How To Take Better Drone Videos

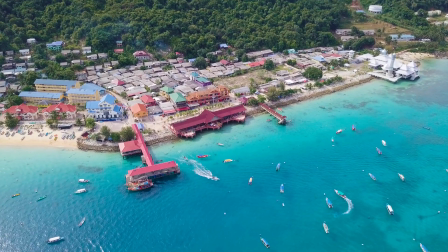0:00 I already took drone videos in many different situations and areas of the world.
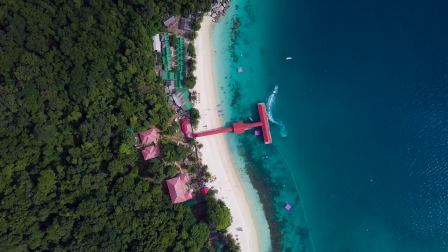0:05 In this video I will show you how you can improve your drone videos as well.
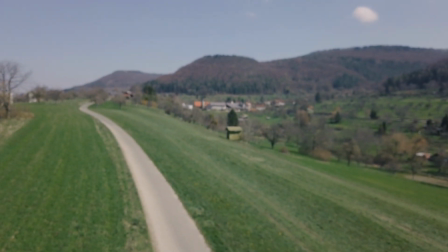0:10 A lot of people start recording at liftoff, fly around for 25 minutes and stop the recording when they land again.
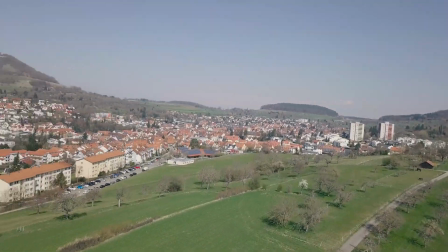0:17 At home they browse through 25 minutes of video footage but can't really find anything that is specifically great.
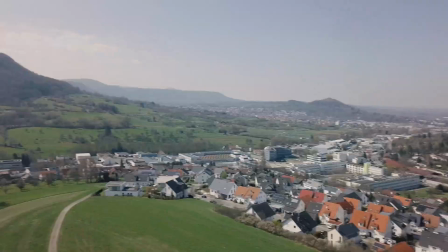0:24 So here is how I do it. I don't start the recording at liftoff.
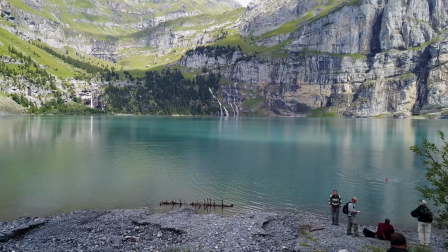0:29 Instead, while being in the air, I decide exactly how my next shot should be like.
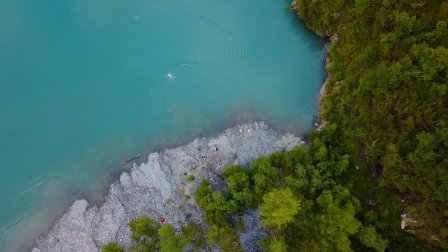0:35 Means I have an object I want to film.
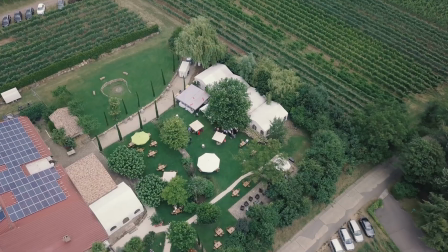0:37 I decide on the movement I'm going to do, start recording, do the movement, stop recording.
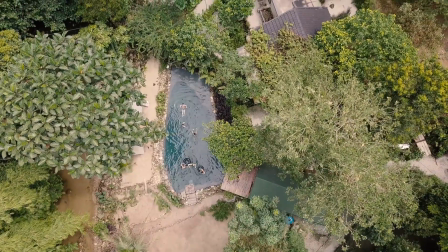0:44 If I'm not happy with the shot, I take the same shot again. Got it? So what kind of movement can that be?
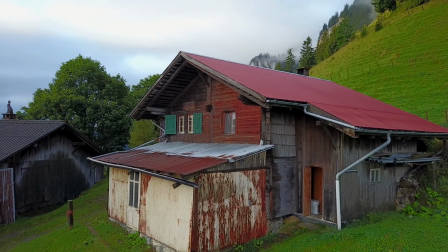0:51 It can be around an object in a circle. It can be straight towards an object.
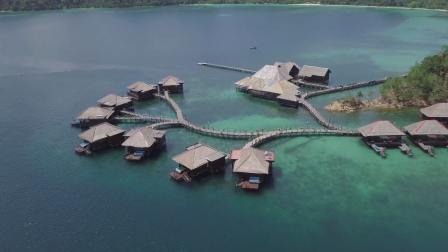0:57 It can be the top-down perspective. It can be over an object and at the same time moving the camera down or up.
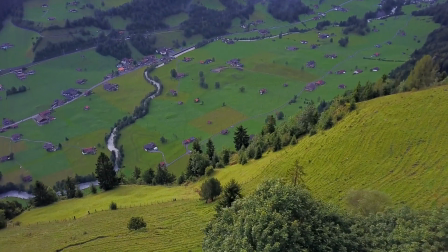1:04 There are so many different movements that can be made. So instead of randomly flying through the air, take specific shots and only record these.
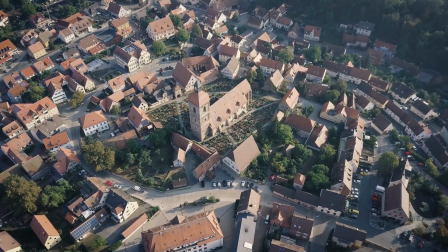1:13 And of course, your movements have to be smooth. Here's a sample of how not to do it.
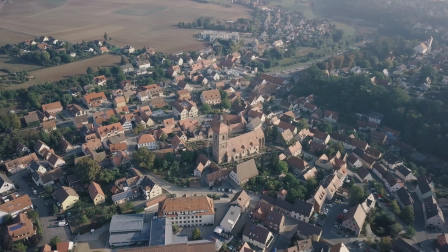1:19 It takes a bit of practice to make smooth movements, but aren't challenges the fun part of working with the drone?
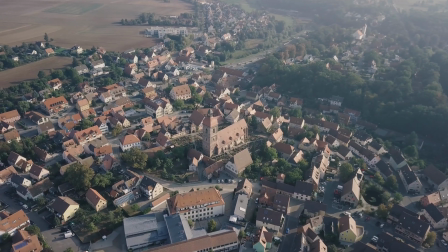1:25 Now let's talk about the recording itself. You want the video to be pretty, right?
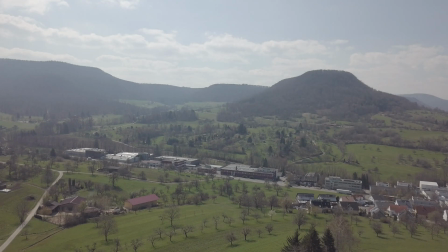1:31 Many people make the mistake of setting the exposure that it is correct for the ground.
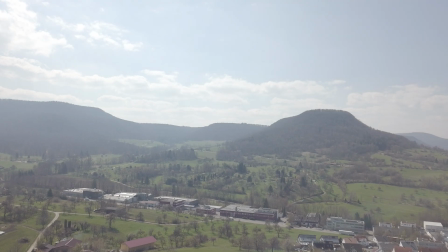1:35 But the sky is overexposed. This looks very ugly.
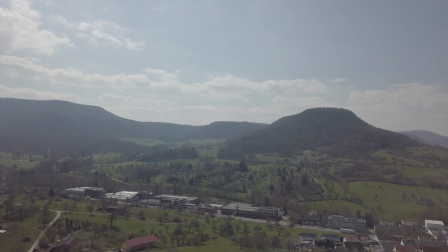1:40 If ground and sky don't have the same brightness, rather underexpose the ground and bring up the shadows in post.
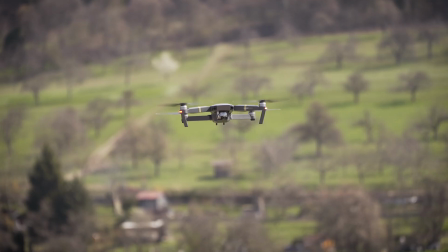1:47 Most drones have a fixed aperture. My DJI Mavic Pro has a fixed aperture of f2.2.
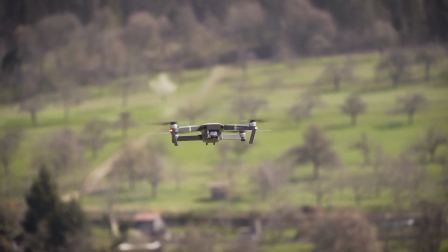1:54 The exposure can only be adjusted through shutter speed and ISO.
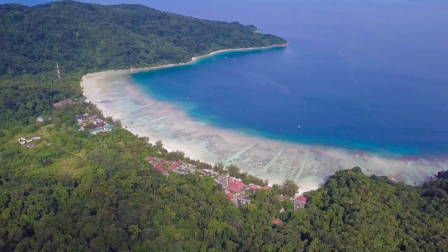1:58 In very bright areas like this island, this would mean that I have to set it to 1/4000th, what makes movement look quite jittery.
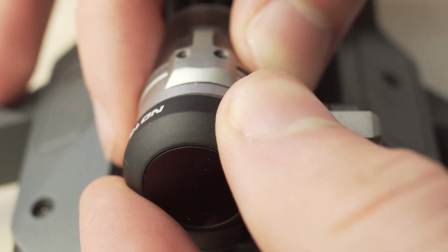2:07 To prevent this, I use ND filters. They act like sunglasses and block some of the light from entering the lens.
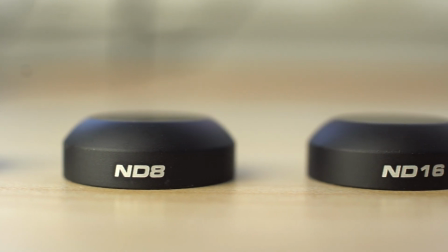2:14 I have a polarized filter, ND8 and ND16. Most of the time I use the ND8, but on the beach I used ND16.
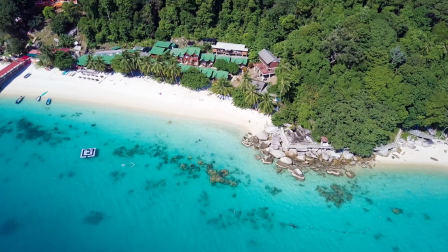2:23 Instead of 1/4000th, I brought the shutter speed down to 1/250th.
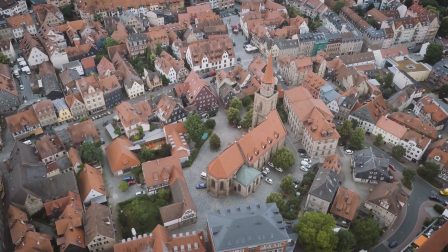2:28 But don't worry, before investing money into filters, first follow the other tips at the top.
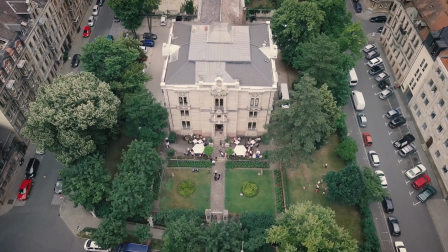2:34 If you got an expert in these, you can move up to the last point.
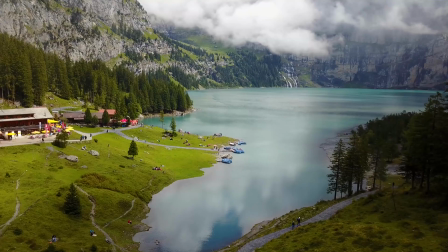2:38 Now go out to the fields, look for something interesting to film and practice what I taught.